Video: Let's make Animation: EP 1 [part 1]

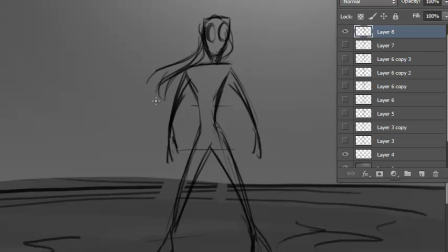12:53 And here I'm seeing that this character works best as maybe a female character. I like this shape of the hourglass figure.
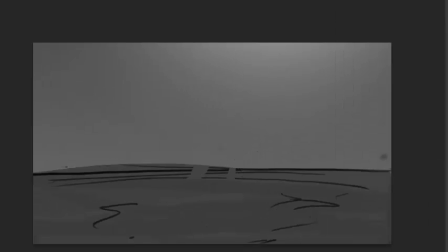13:04 And making the eyes of this character white is kind of a neat design, but it also serves to help the character read better on screen.
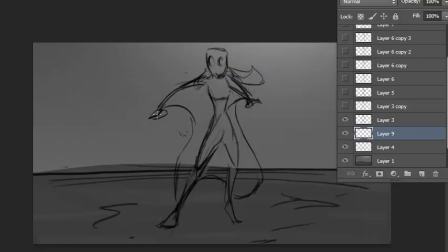13:13 So I can have a completely black screen, and when you see those eyes,
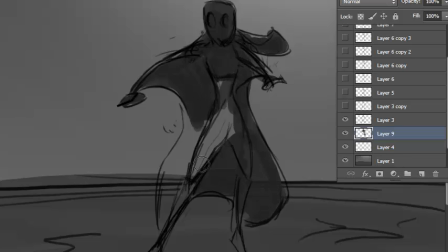13:19 you're immediately going to recognize this character as that character, because it belongs to this character and nobody else.
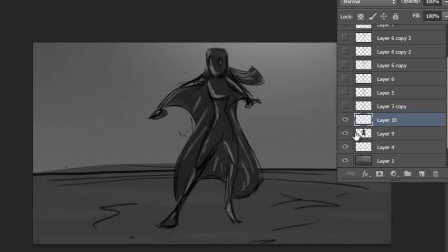13:27 I'm adding some shade to it, but overall you can see it's really just a silhouette.
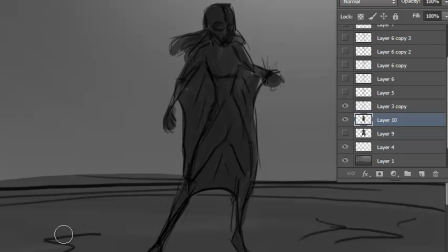Generally, I don't use color in storyboards,
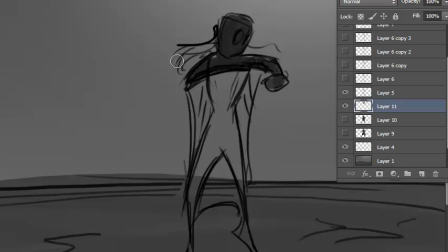13:48 but if I want something to really pop out and draw the audience's attention to it, I might use like a dot of color or something, just to draw your eye to that action.
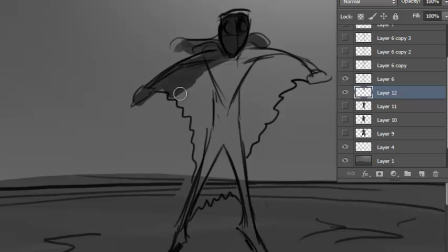14:01 In this case, it's the wristwatch thing. But I'm not drawing out the wristwatch, it's just a gesture,
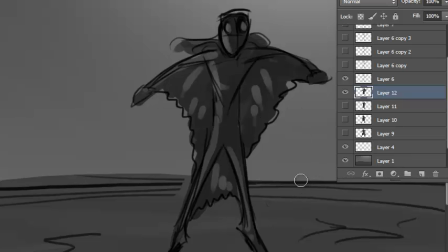14:10 kind of just shorthand to remind me that that's what's going on there. And as you can see, I'm putting every single piece of movement I'm putting on a different layer.
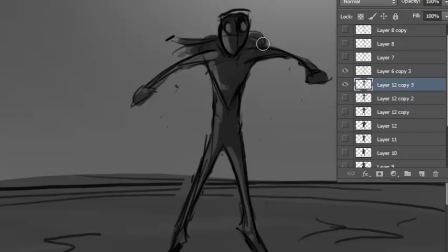14:27 And I just make a layer underneath and just shade it and merge it down so it's one layer.
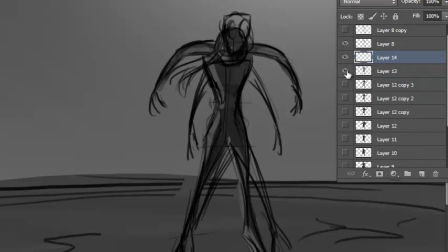14:36 And in a minute you'll see that I'm storing all those layers in layer comps,
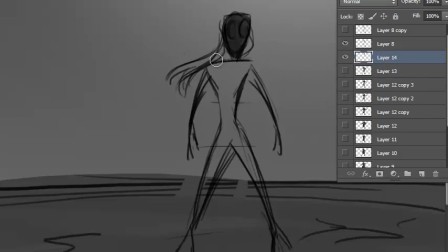14:42 because everything is using the same background. I really, really like those eyes. There's something about those glowing eyes.
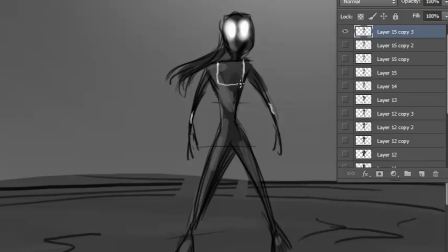14:58 It's kind of mysterious, and I think it's a neat design thing. Here you can see I'm I'm copying from Tron.
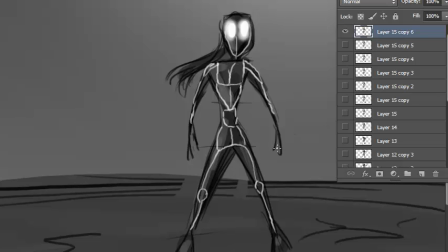15:13 I'm just drawing a little bit, making a new layer, drawing a little bit, and I'm going to store everything in the layer comp, and then it's going to kind of look like it's spreading.
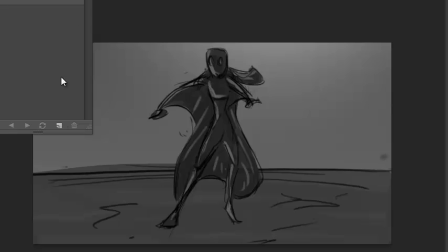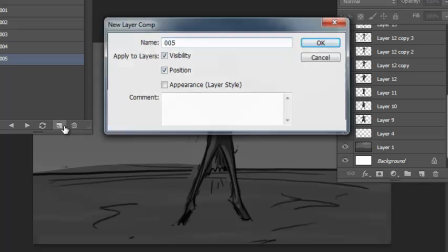15:27 But that's the fun part about storyboards. We can copy Tron.
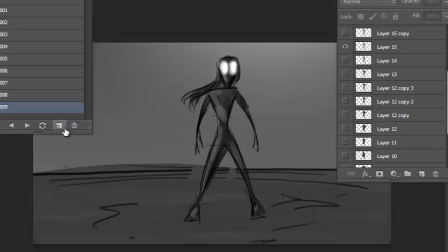15:34 At this stage, we can do that. We can make the design look like Tron. It doesn't mean we're going to use it in the end. It doesn't mean that that's what the character is going to look like.
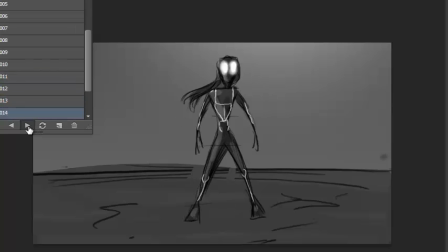15:47 It's a shorthand note to self. Maybe use that. Okay, my time is up. Thanks for watching. Please leave your comments, like, and subscribe. That'll help me out a lot. See you in the next part.